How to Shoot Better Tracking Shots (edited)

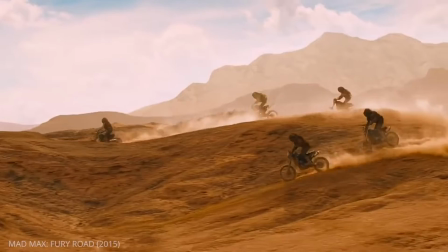There is no silver bullet for dynamic filmmaking. Motivated camera movement generates the much-needed energy to keep your audience hooked.
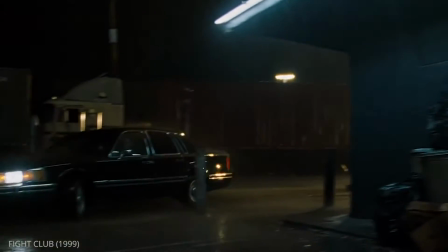Today, we're going to talk about a shot that has become a staple in Hollywood.
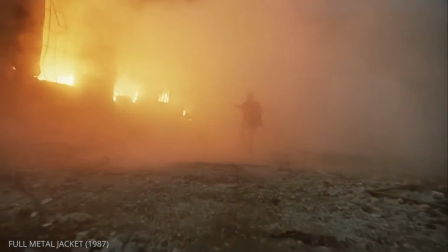The tracking shot.
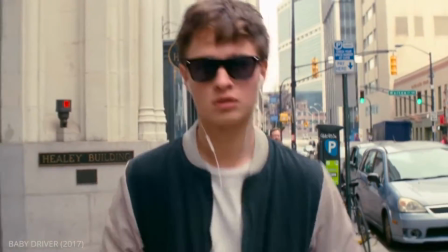A tracking shot is any shot that physically moves the camera through the scene.
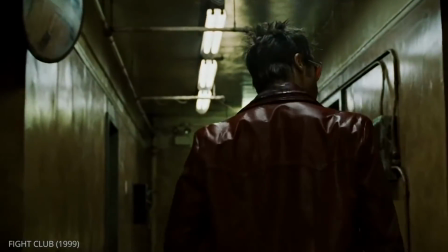Today, we're going to show you three ways you can improve your tracking shots. location, production design and performance blocking.
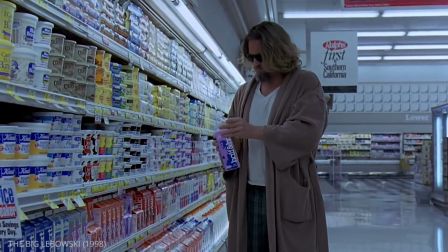Then we'll go over camera movement to build your perfect tracking shot. Let's dive in.
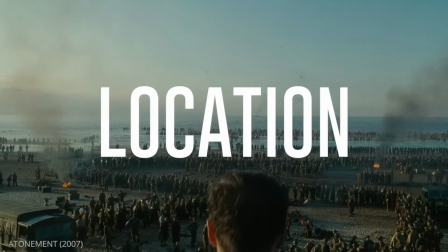The first thing you want to do is look at your location. Different locations will provide their own unique pros and cons.
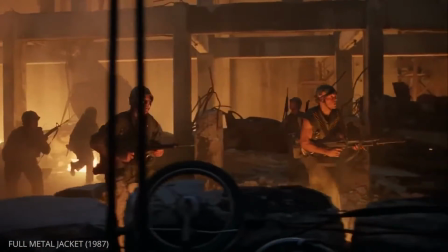Does the location have columns or walls that can help create layers and depth?
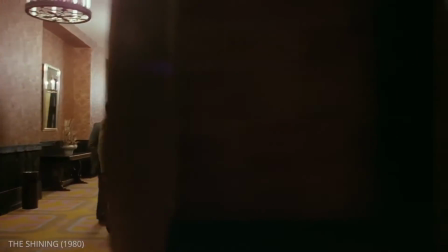Does some special angle or a set of stairs provide the ability for a big reveal?
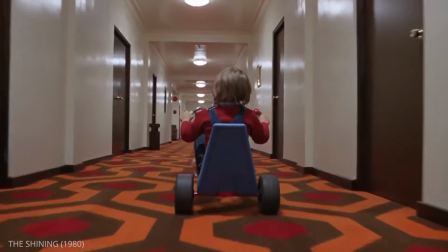The best tracking shots have a symbiotic relationship with the location.
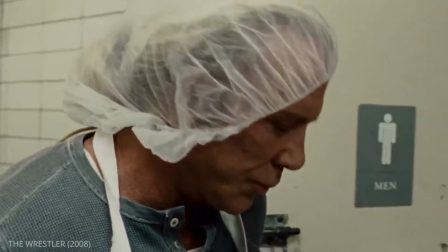This example from The Wrestler shows you how the layout of the kitchen is
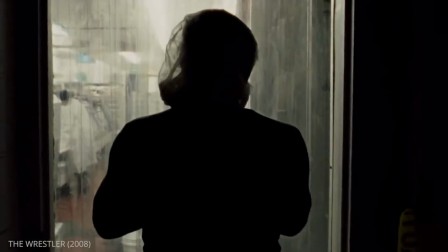similar enough to an arena tunnel to evoke that emotion from the protagonist.
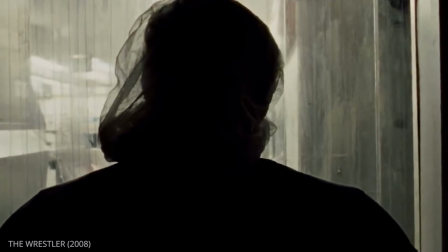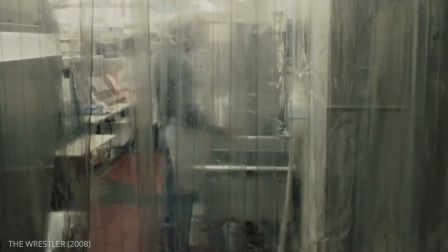If the location didn't have the appropriate look, it might not have worked so well.
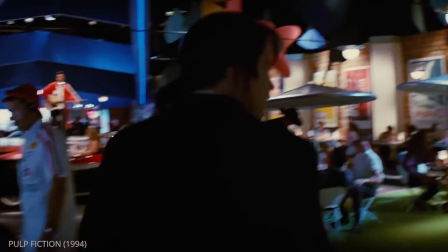The second aspect you'll want to consider is your production design.
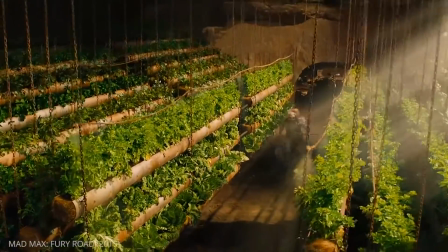Your tracking shots can use props and set dressing to your advantage.
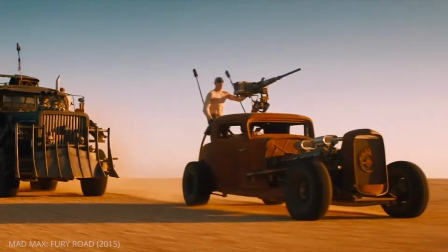You can incorporate vehicles, animals, breakaway set design.
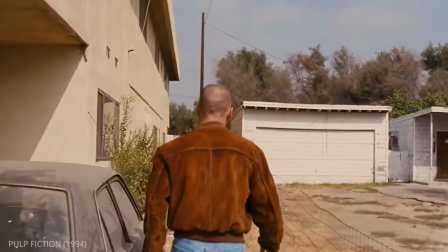This tracking shot from Pulp Fiction is a great example of how production design allowed a creative tracking shot.
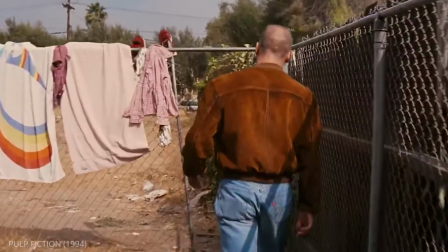Here, the design department kept the fence mobile so that it could be retracted.
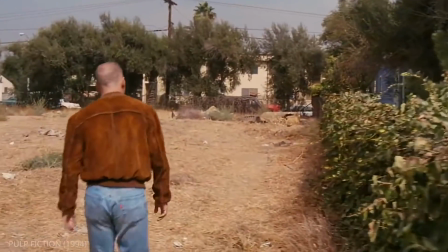The moment the Steadicam operator reached the hole, they could step through seamlessly without any camera shake.
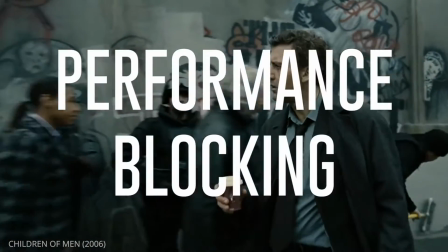The third thing you want to consider is your performance blocking, both with principal actors as well as background.
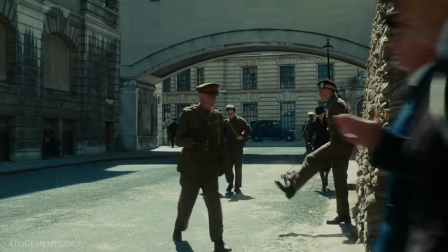Have an extra move past the camera in the foreground to break up some action and create depth.
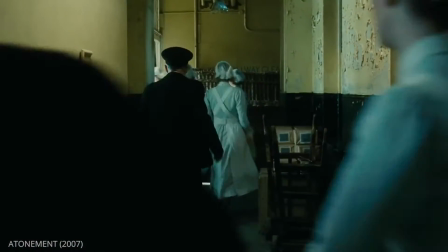Have an actor walk through frame in the opposite direction to help create some extra speed in your shot.
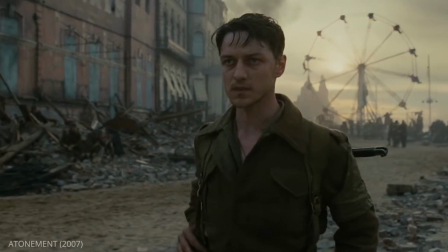This scene from Atonement is a great example of creative blocking. Use actor movement to motivate camera movement.
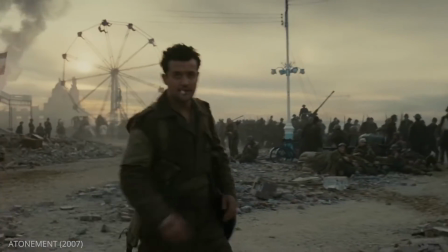This will help you introduce important information in your scene. Which brings us to our final point.
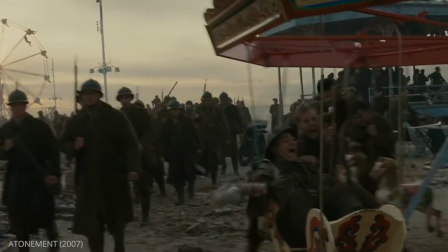How do you move your camera?
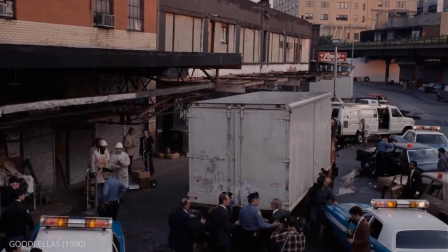A big part of camera movement is direction and changes in level. but there are three other aspects to consider.
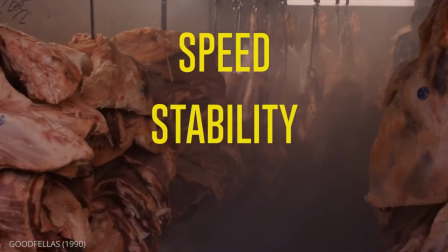Speed, stability, duration.
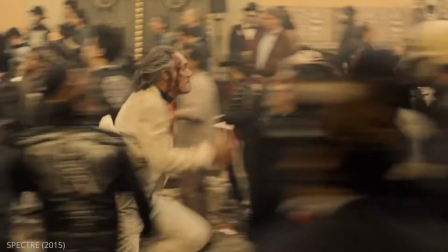If you have a shot that is exciting and action-packed, moving the camera quickly will amplify the energy of the scene.
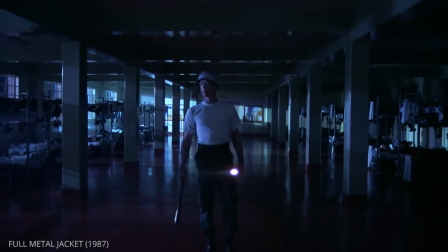Conversely, if you want to give the viewer an ominous experience, you may be better served by moving at a snail-like pace.
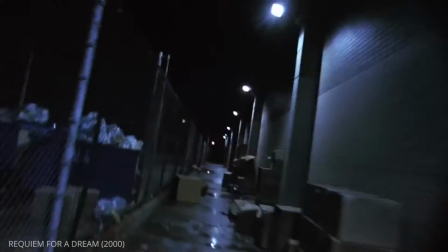What about camera stability? You may find that a scene that is intended to make you feel uneasy is best served by a shaky camera.
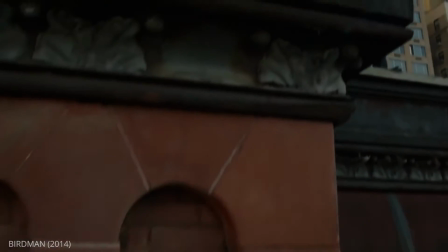In other cases, a floating camera can get you closer to a desired emotional outcome.
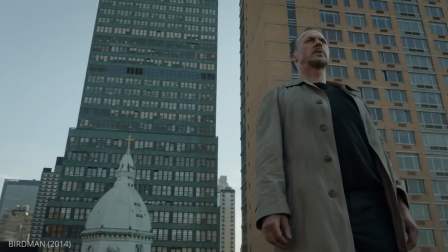Another question, how long should my tracking shot run?
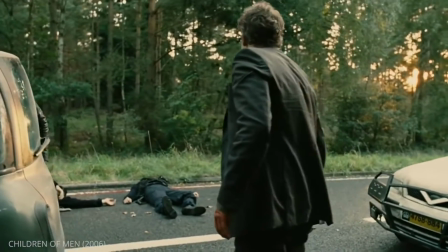How do you want to use your tracking shot? Is it to get through plot points quickly? Is it to build anticipation?
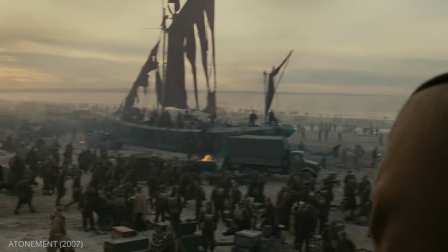Is it to create a robust world? the only rule of camera movement is to give it some thought beforehand and plan accordingly.
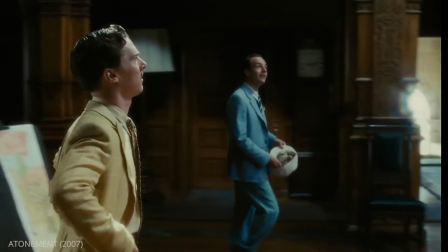Now you understand how to combine your location, production design,
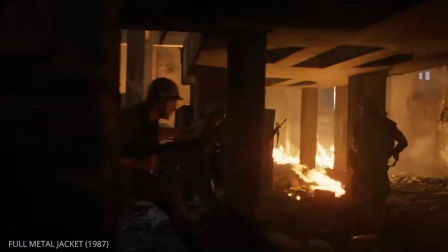blocking and camera movement to create a tracking shot that wows your audience.